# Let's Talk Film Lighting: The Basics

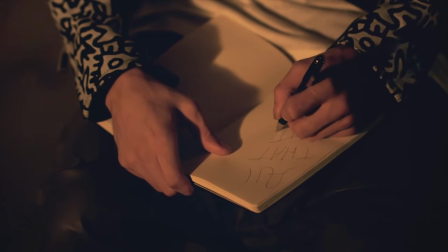(0:05)
now what's up guys Josh here we're gonna be talking about lighting in this video lighting is one of those key and sometimes forgotten concepts that is crucial in maintaining that professional look and it can help prevent your footage from looking amateur so in the next series of videos we're gonna be looking at
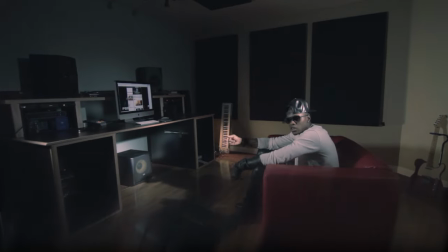(0:19)
a bunch of different scenes whether they be in music videos or who knows maybe some films and we're gonna break down each specific lighting setup that is within each scene now before we go and break down any of those scenes I'm gonna need to explain you guys three basic elements of lighting that's gonna to be essential for you to know. We're going to discuss that in this video. First, we're going to talk about color temperature. Then we're going to talk about basic lighting equipment. And then I'm going to go over four rules that you've got to know and understand.
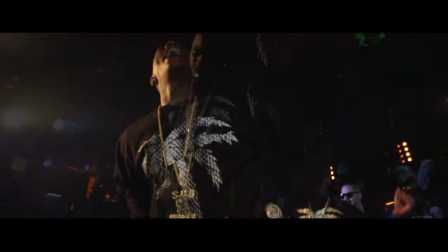(0:46)
Now, first things first, we have to talk about color temperature. Every light has a color temperature and color temperature is measured in Kelvin.
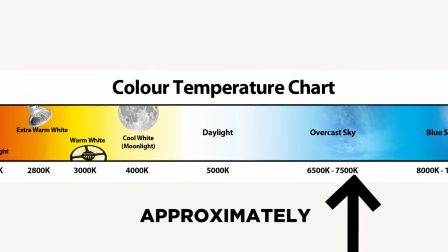(0:53)
Anything above 5,000 Kelvin will have a cool color temperature. That means the light will be bluish.
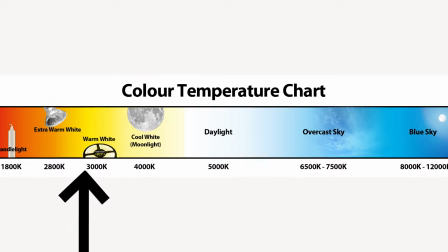(1:00)
Anything below 5,000 Kelvin will be warm. That means the light will be orangey.
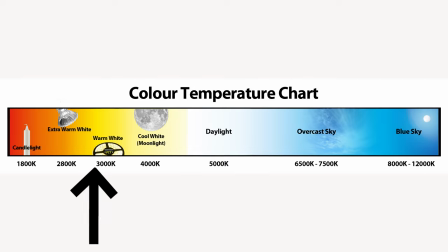(1:05)
Now that we understand color temperature, we're going to talk about the different types of lighting equipment.
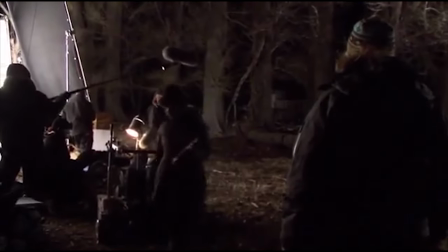(1:08)
Now, regardless of the type of lighting equipment that you have, you can either have an open-faced fixture or a Fresnel fixture.
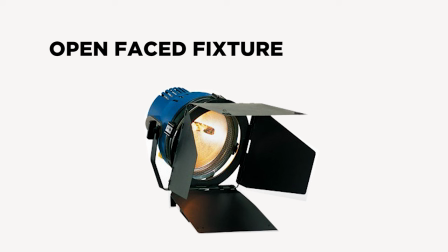(1:14)
An open-faced fixture is just that, a fixture that is open-faced and cannot be focused. A Fresnel fixture can be focused.
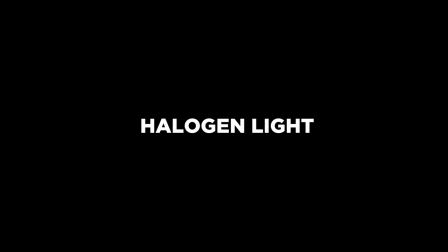(1:21)
Now, the first light that we're going to talk about is called a halogen light. A halogen light has a warm orange color temperature.
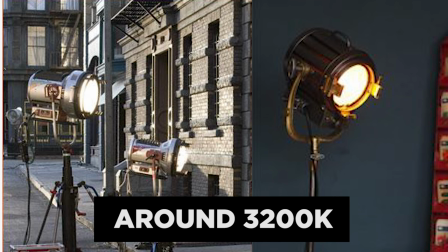(1:28)
The advantage is it can get really, really bright and it's very, very cheap to buy.
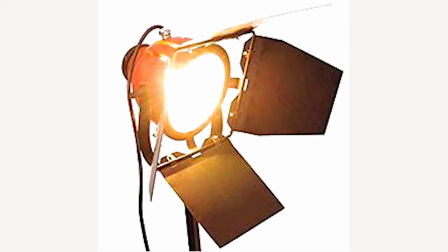(1:32)
The disadvantage is that it can get really, really hot and it can be dangerous if you accidentally touch it.
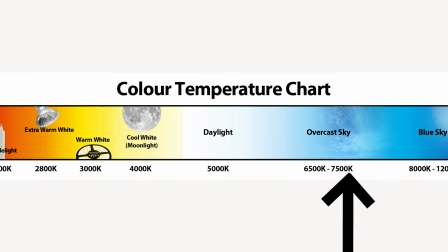(1:38)
HMI lights have a blue color temperature. The advantage is that they're very, very bright. They're brighter than halogen lights and they're a lot more efficient as far as energy goes.
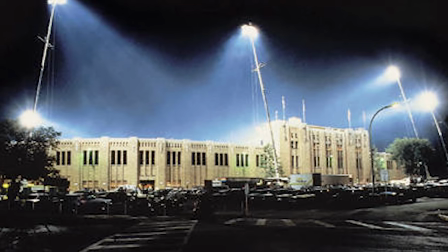(1:46)
The disadvantage is that they're expensive.
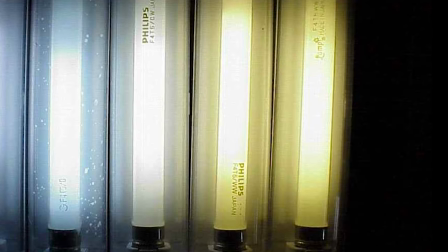(1:48)
Fluorescent lights generally could either have a cool or a warm color temperature Depending on the type of bulbs that you use the advantage of fluorescent lights
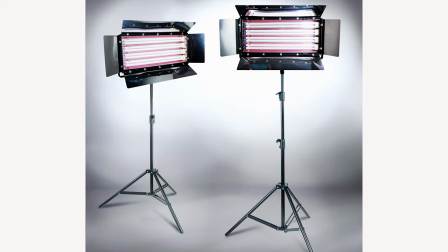(1:56)
is its ability to cast very soft lighting The disadvantage of fluorescent lights are that they aren't very strong So say you were shooting outside in the open
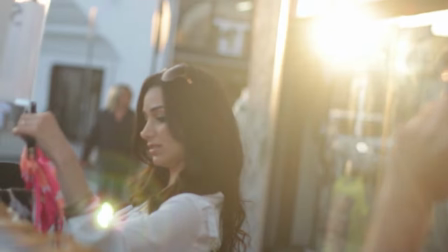(2:03)
sun Probably won't be able to see their effect because sun would completely outshine them LED lights are awesome because they're able to cast either
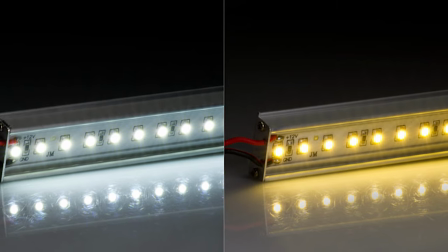(2:10)
a blue or a warm cast depending on the setting that you have them on LEDs are able to cast relatively bright light,
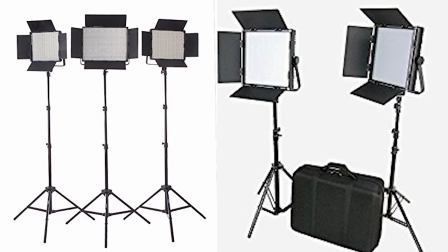(2:17)
but their disadvantage is that they're relatively expensive and lastly we're going to talk about something called a practical light.
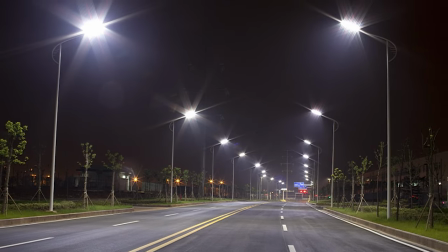(2:22)
Practical lights are light sources that are visible as models within your scene.
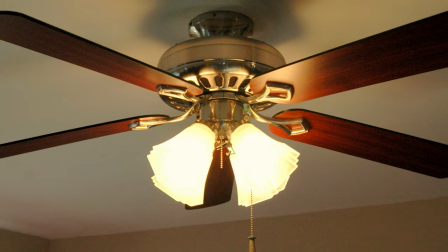(2:25)
Indoor examples of practical lights include lamps, light fixtures, television sets, or any other model that you've built that emits light.
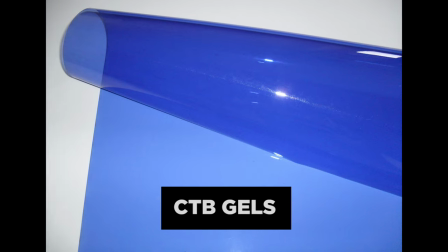(2:32)
The next thing we're going to talk about are gels. Gels can either be blue called CTB gels or orange called CTO gels.
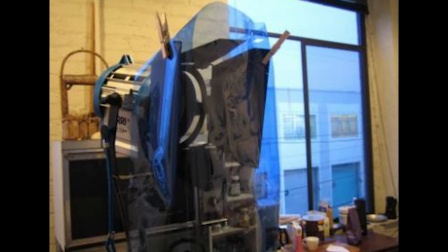(2:38)
These gels basically just cast a tint on the light depending on the color that the gels are.
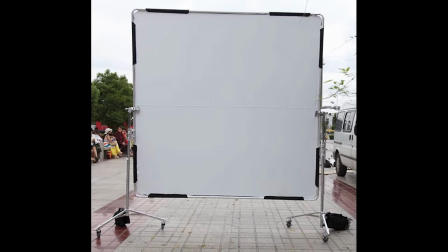(2:43)
So now you got these things called silks. They're these massive pieces of material that are used to diffuse any light shining through it.
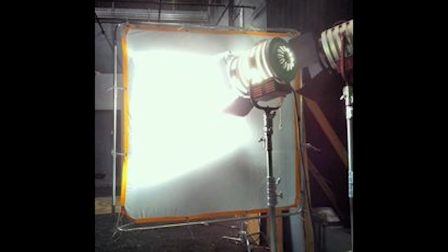(2:50)
They're usually placed in front of a light using a c-stand. Then you have these things called flags.
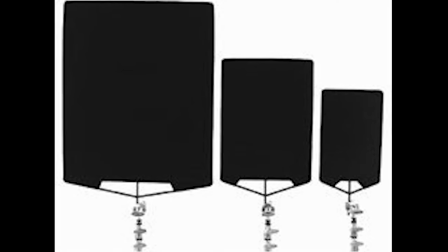(2:54)
Flags are completely black pieces of material that is meant to cut or shape light.
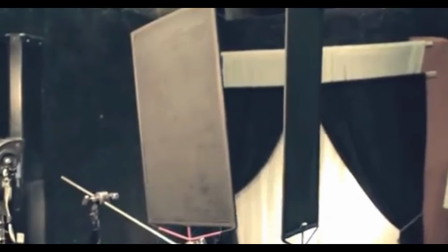(2:59)
They're placed with c-stands either to the side or above or below light to shape the direction of the light.
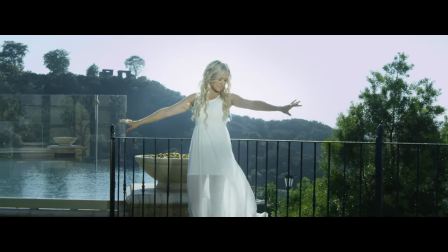(3:05)
And lastly, we're gonna go over five rules. These rules are not by any means the only rules regarding light, but they're the only rules we're gonna go over for now. The first rule we're gonna talk about is something called three-point lighting. Three-point lighting is usually used to light up a subject.
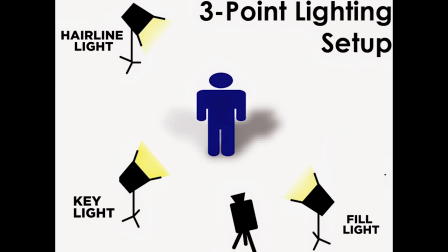(3:18)
It involves using three lights two lights in the front and one light in the back The first light in the front is at an angle and
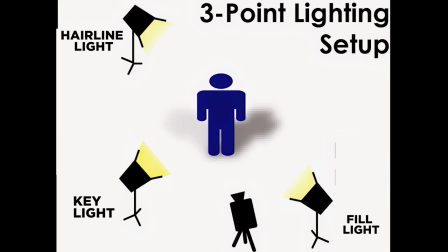(3:25)
it is the brightest light called the key light The other light is actually called a fill light It's less bright and it fills in the shadow that's created by the key light The light in the back is called a hairline light that light shines at the back of the object and creates an
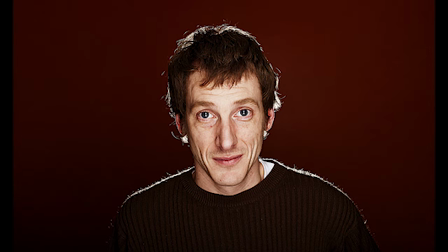(3:39)
almost outline That pops the subject or the object being filmed from the background This leads into our second rule,
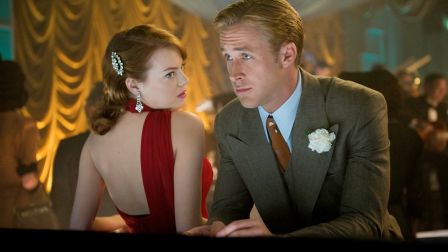(3:48)
which is foreground-background separation. This rule ensures depth, and it basically states that your foreground needs to be brighter than your background.
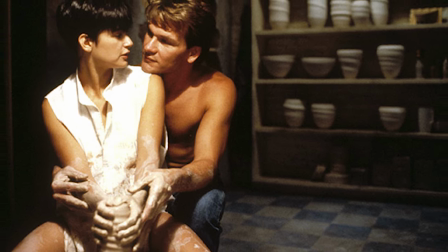(3:55)
This ensures that your foreground pops out from your background. The only exception may be a silhouette shot, where your foreground is actually in the dark and your background's lit up.
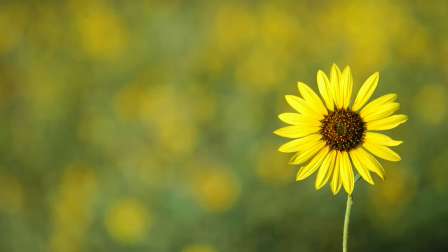(4:04)
Separation could also be created by using a shallow depth of field to blur your background out, and also by casting different colors on your foreground and your background. The third rule is soft lighting is your best friend.